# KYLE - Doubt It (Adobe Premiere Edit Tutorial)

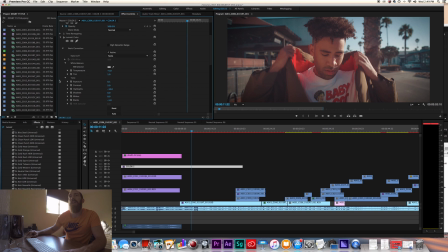(16:26)
So lumetri color, I come into lumetri color, and for this video I cooled off the temperature a little bit.
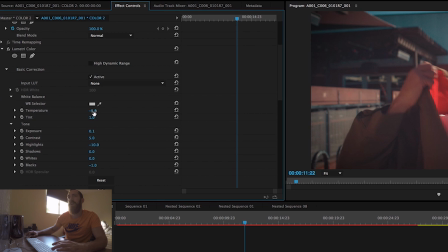(16:33)
I wanted to have it a little cooler feeling, not so warm, so I took it down towards the blues, -5. Boosted the contrast ever so slightly. I took the highlights down. Didn't want the highlights blown out. Wanted to retain the highlights a little more. And that's just the basic correction.
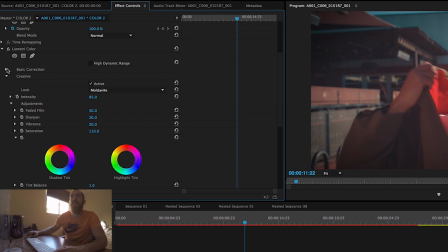(16:50)
I didn't do too much in the basic correction. But here's the creative. So under creative is where I inputted my LUT. I selected the Moldavite LUT from Lutify.me.
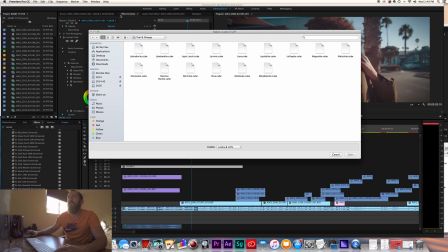(17:03)
If I come back in here, so under Lutify.me,
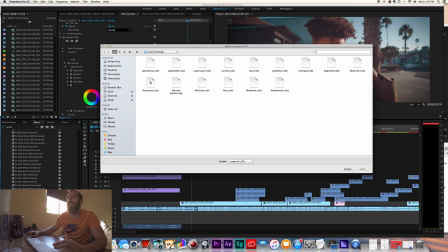(17:08)
Lutify me's color LUTs bundle, I selected the Moldavite LUT, which is right here.
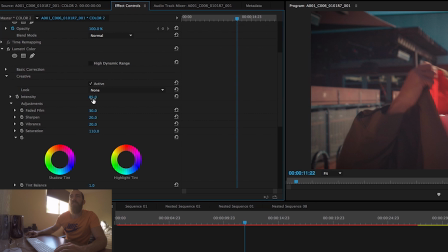(17:15)
I selected that, placed it on there, and I dropped the intensity a little bit. It was a little too intense for me, so I dropped the intensity a little bit. I added a faded film look.
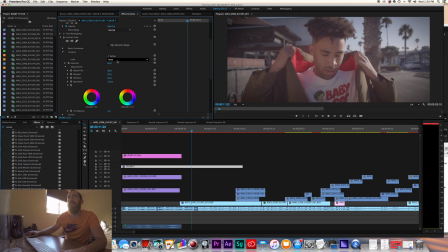(17:28)
Oops, that just went away.
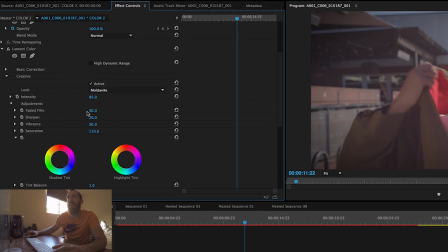(17:34)
I added a faded film look to just help give it a little more of a filmic look. I really like adding pretty much to every video that's not like a super contrasty video. I love to add a little of the faded film, anywhere from about 20 to 30. You can see really quick if I jack that up what it looks like.
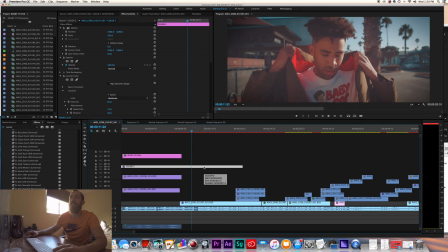(17:50)
I'm gonna do 75 just so you guys can see. So boom, you can see the faded look on the video there. Now obviously that's way too strong, so I'm gonna take it back down to 30, but I had it set to 30.
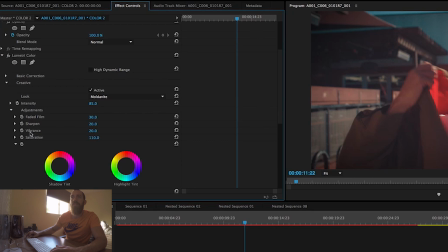(18:05)
Boosted the sharpness a little bit, and I boosted the vibrance and saturation slightly. Wanted it to have a very kind of vibrant, saturated look, really bring out the blues and the oranges of the video.
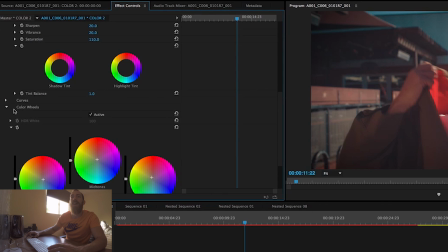(18:17)
And then down here in the color wheels, I took the shadows slightly towards the blues and purples.
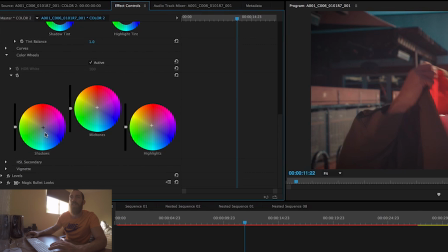(18:25)
I like, pretty much for all of my videos, I like to have the shadows have a hint of blue to the shadows. I pretty much do that for any video. I always usually take my shadows a little bit towards the blues and purples.
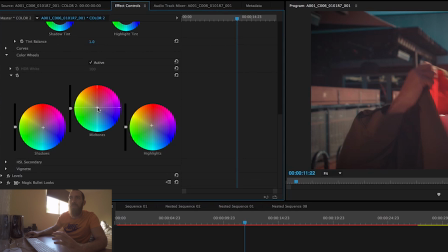(18:38)
Midtones, ever so slightly raised it to towards the yellow over here, red, and highlights as well. The centers here about on the circle, raised that a little bit. So took the highlights and midtones a little to the yellows, oranges, and shadows down to the blues.
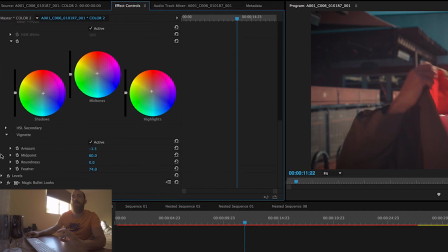(18:55)
And then lastly on the color correction front, under the lumetri color effect, I used a vignette. So I took the vignette about to a -1.5. I usually like anywhere from a -1.5 to a 3.
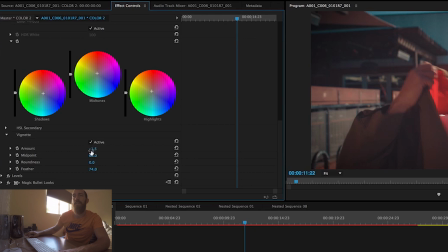(19:11)
3 is a little strong. You can go all the way to -5, but -1.5, and then I usually feather it around to a 75. Anything less than that in the vignette, usually for my taste, becomes a little too harsh.
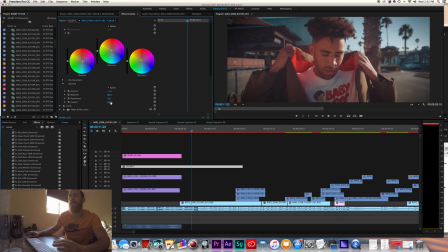(19:24)
It shows up way too much, and it's like really apparent. It's like, oh, there's a strong vignette on there. So usually around 70 to 75 is where I put my vignette, and it just kind of helps soften and darken the edges slightly and bring your focus towards the subject and what's going on in the frame.
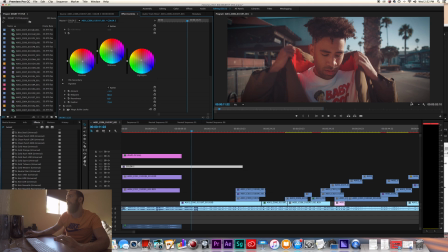(19:42)
You can kind of see right here vignette, and it just slightly fades off. And the reason it fades off so nicely is because I feather it to a 75. The less than you bring that, you're gonna see just a hard line coming across here, and it's gonna be much more apparent.
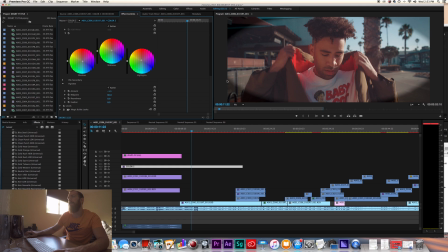(19:58)
So here you can see with it barely feathered at all, you can just see this kind of ugly vignette right here. So again, that's why you want to feather it off, give it a nice look. Alright, so that's quickly to look at the Lumetri color effect and kind of coloring wise.
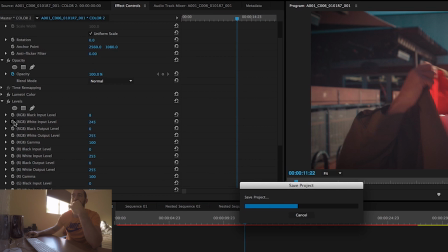(20:16)
Then levels, what I always do is I typically only play with two things under the levels tab here. This is usually set at 255. I usually lessen it a little bit around 240, 245. Kind of gives the whites a little bit of a punchier look.
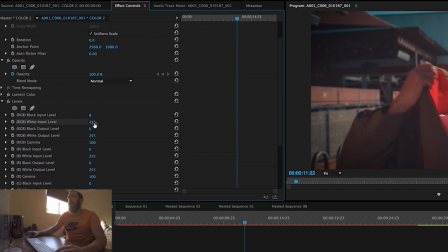(20:33)
So real quickly, I'll just show you the image set to 255, and then I'm going to drop it drastically just so you can kind of see that what it does. It brightens the whites of the image.
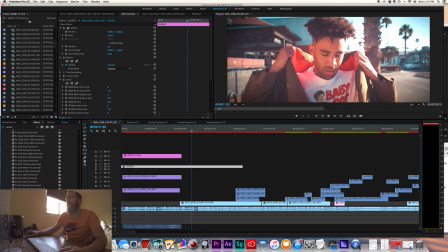(20:45)
So you can see big change there in how it really affects the whites of the image. So usually just drop that a little bit, like to enhance that a little bit, and then the black input levels, the other thing that I mess with, it's usually set to 0, and it's depending on the video and the look,
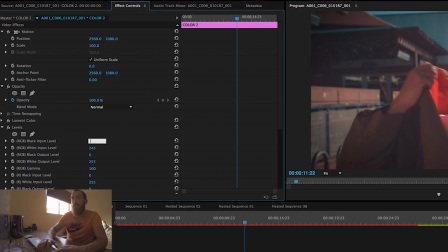(21:05)
I'll change it anywhere from about 5 to maybe even 25, but this one I had it set at 8,
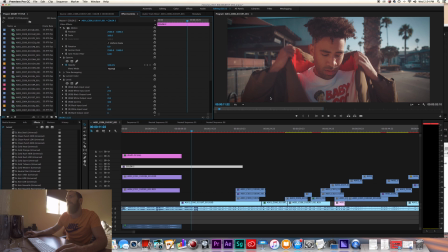(21:13)
and this helps just crush the blacks of the image ever so slightly, just so it's not too faded. So yeah, I use the levels effect a lot when editing. And then lastly, Magic Bullet.
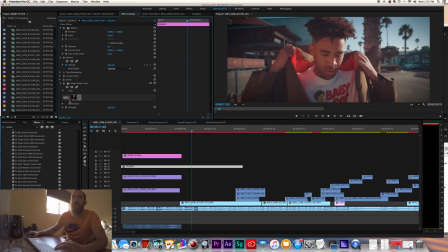(21:30)
What I did in Magic Bullet, I'm about to show you really quick, and the two things I use in there. So I'm going to click this edit tab, and it's going to bring me into Magic Bullet looks.
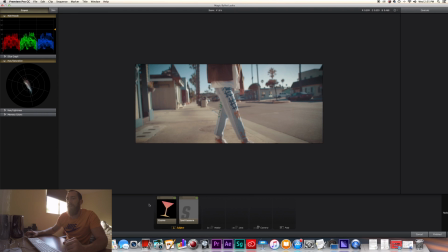(21:40)
Here we go. And so for this video in particular, I used Cosmo and I used spot exposure.
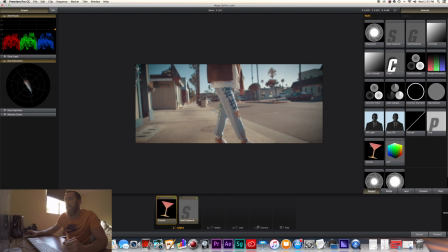(21:47)
Cosmo, what this does, it helps smooth out the skin a little bit and just kind of create a more glossy look.
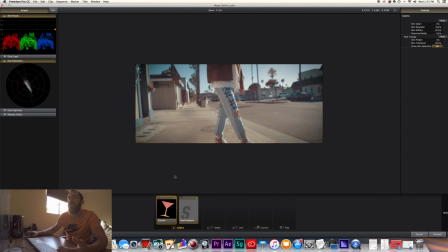(21:53)
I wanted to have this have a little bit of a glossy look, so I used Cosmo to kind of help with the skin of our lead actors and actresses, or whatever, our talent, you would say. And then a spot exposure. And what I did for the spot exposure is this kind of helps along with the vignette.
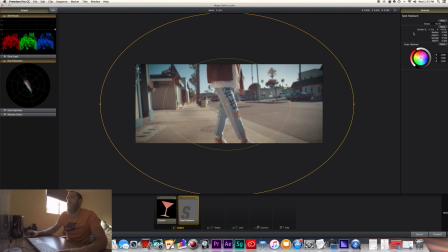(22:10)
The spot exposure, basically I'm able to control where I want a certain, where I want the exposure to be brightened a little bit. So I didn't do too much here. All I did was boost it about 1/10 of a stop, just a little bit.
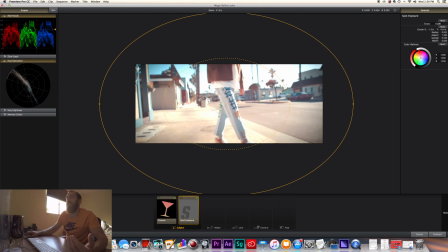(22:26)
You can see if I drag this, what it does to the image, and you can see that depending on the radius of what I choose,
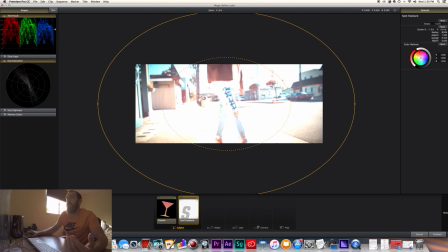(22:34)
you can choose the exposure and really heighten and spot treat the image to expose it differently. So just for this video, I wanted the image, whatever is in the middle here, to be slightly brightened ever so slightly.
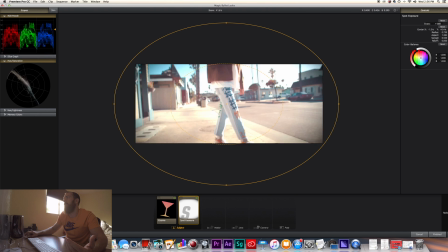(22:49)
So I just set it to, again, it can go the opposite way, but I set it to just +10, just enhance it a little bit.
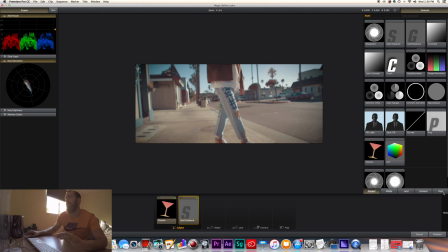(22:56)
And really quickly, I didn't use it on this video, but two of the other kind of things I use in here heavily, I use the pop filter, and you can kind of see if I drag it from 0 to 100,
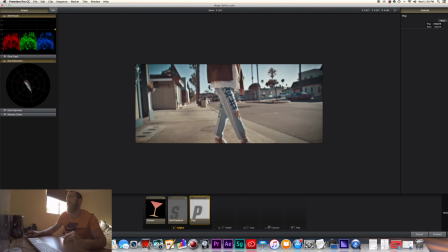(23:06)
what it does to the image. So I'll use that on videos anywhere from 10 to 25%. I didn't use it on this one, but I use this effect a lot. And then lastly, I love to use this, and I almost use it on every video.
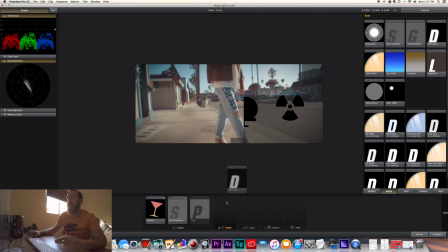(23:22)
The only reason I didn't use it on this video is because it gave too much
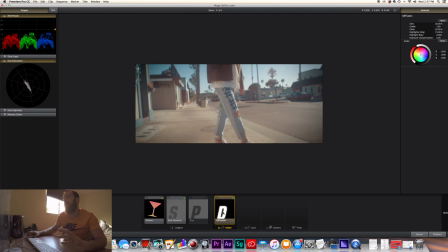(23:29)
a dreamlike feel that the artist and management didn't necessarily want. And it's such a cool effect. It could have worked for this video. We didn't use it, but what I love to do for this, I love to use the diffusion filter under the matte tab,
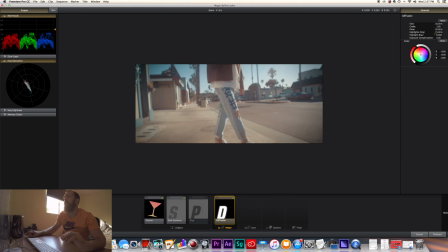(23:46)
and I come in here and I make it happen to the highlights only.
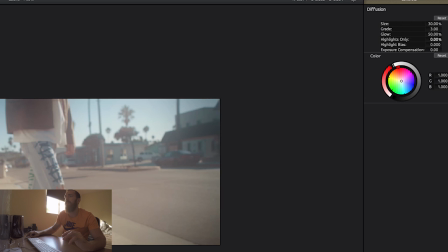(23:50)
This affects, now if I drag it to 0, you can see it kind of affects the whole image. If I drag it up to 100%, then it's only going to attack the highlights of the image. And this kind of just gives this glow dreamlike filter effect to it, and I use this in a lot of videos again.
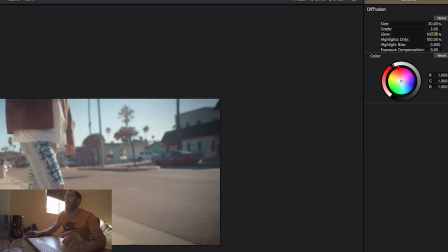(24:08)
And I'm going to enhance the glow to about 100%, and then usually the size of it, I drag it down anywhere from 10 to 20%. We could do, let's just do 20 for this sake. And then the grade, you can see 0, 100, 0, or 6, whatever.
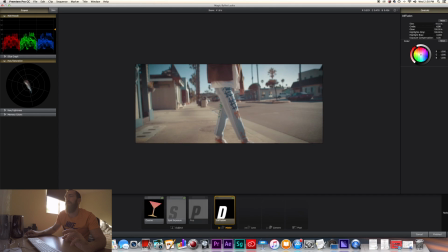(24:28)
You can see what it does and how like dreamy that looks. So I'm gonna just set it to a 2.5, and you can see when I flip this on and off, just it gives this dreamlike glow feel to the video.